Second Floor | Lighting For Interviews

Welcome back to Second Floor Podcast. Today we're going to be talking about filming interviews or talking head segments in documentaries using both really good lighting and then some more of a cheaper and natural light look. Okay, so first of all, we're going to go over that natural light.
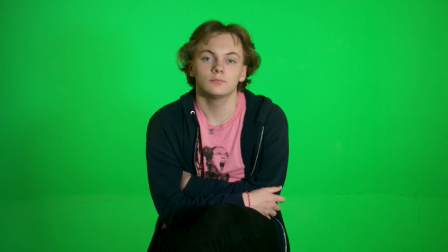19s
As you can see here, all we have are the natural lights of the room along with one LED to light up the face and two LEDs on the background, which are not really necessary if you're in a well-lit room, and we'll show some examples without them.
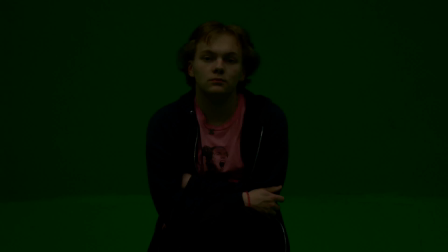33s
But so right here you can see the result of having none of the lights on, very dark in frame, even though you can still see because the overhead lights.
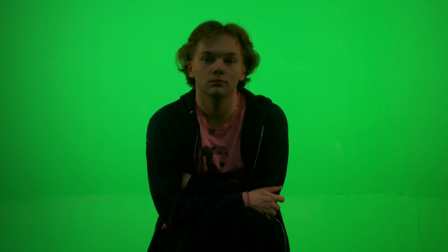41s
And then once you turn on the main two background lights, it just helps brighten up the background and the whole image, adding some contrast.
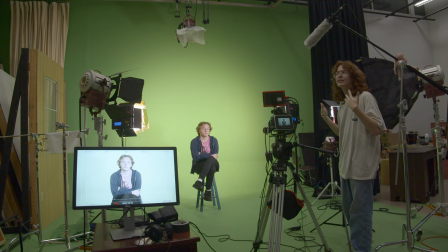49s
And then this main LED just helps brighten up the face because most of the light is coming from down from the ceiling because that's the natural light.
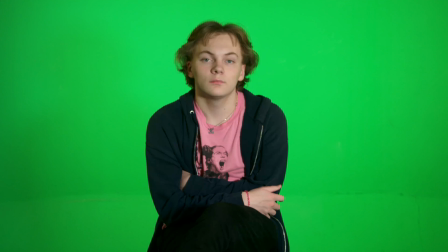57s
And that's it. That's a really easy way to get a nice image for, a lower budget documentary.
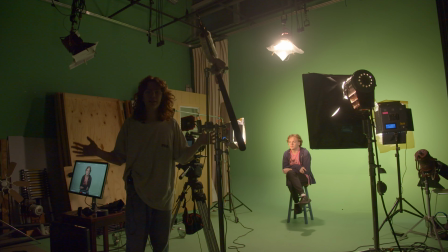63s
And then now we'll go into more professional lighting. And now we're going to go into more professional lighting, so with, a whole 3-point setup.
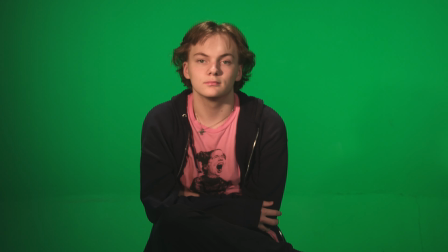72s
So we still just have the background LEDs, which are lighting up the background, making it look all good.
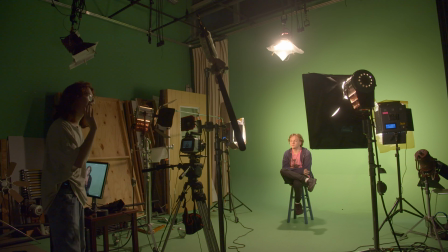77s
But now instead of just the main LED for the face, we have a top light shining down on the hair to create that glisten and to separate the person from the background. And then we have a key light to our left, or the subject's right, which is creating most of the lighting effect.
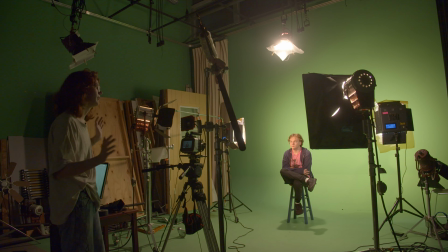95s
And then on their other side is the fill light, which is acting what we had the LED doing,
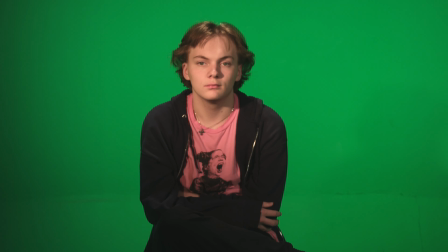101s
which is just filling in the dark spots in the face and making it look much more brightened up. And that gives you this very kind of professional looking documentary interview style. And that, of course, is more difficult in
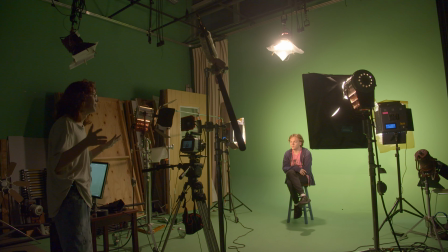117s
situations and locations where you might not have all this, but if you can, it will look a lot better and help with the final outcome. And now we're going to be talking more about the kind of framing and actually capturing the image and less so the light of an interview. And so we're going to show 4 examples, 2 both standing and sitting.
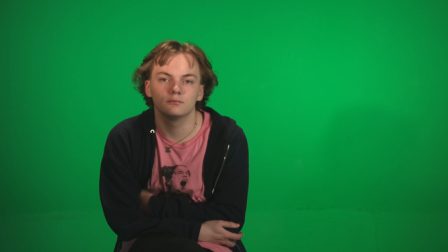136s
Okay, so the first one is a kind of wide medium shot of the subject while they're sitting.
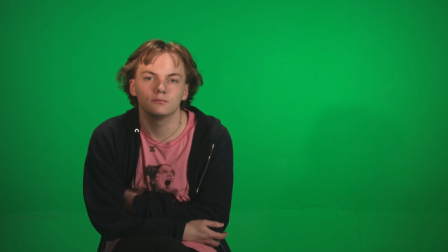143s
And this gives you like a very big chance to do a lot more visual storytelling with either showing something or hand motions and such. But then if you want a more emotional and like where the viewer feels connected to the subject,
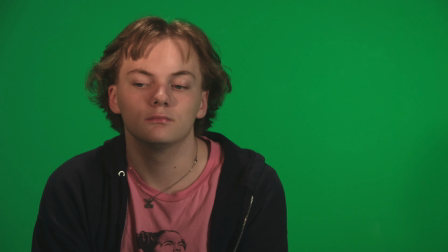157s
you can zoom in more on the face to more of a chest up shot.
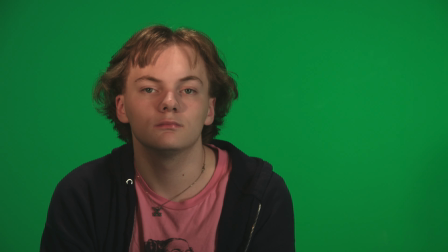162s
And that gives you a very close connection to the character, which will help the viewer connect with them better.
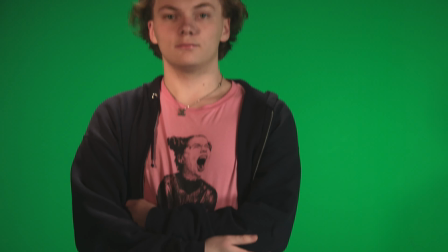168s
And now we'll have the subject stand up. And then if we zoom back out, you can have more of a standing shot, medium shot, waist up.
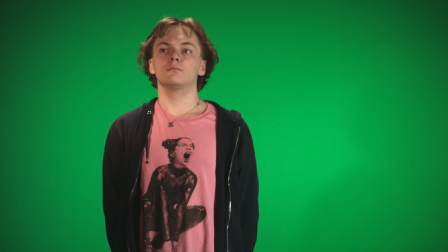176s
And this is good for kind of sight shoots where you don't have all this lighting set up and you don't have seats or anything.
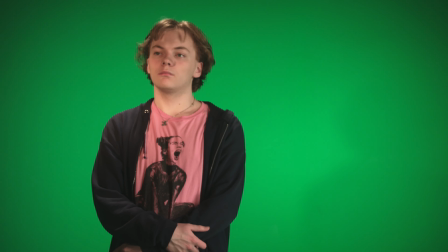183s
And it's just a very easy shot to do because of that. And then same idea of zooming more in to connect more with the character.
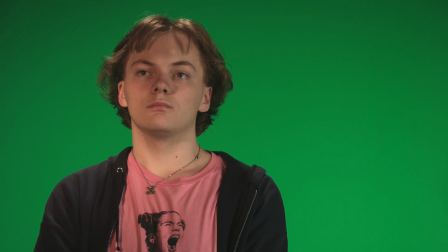191s
And this can also be done standing. And this gives the same effect of a connection. And then another tip for getting really good and cinematic interviews is to have a second camera that has some sort of movement. And the character, of course, is mostly looking at the main camera or close by, but then the second camera captures them looking away, and that allows you to intercut it and put it in more during these emotional moments, which can really help in the long run. But yeah, that's about it for capturing these kind of talking head shots, and it's a really useful skill to have. And that's it. We'll see you on next Second Floor Podcast next time.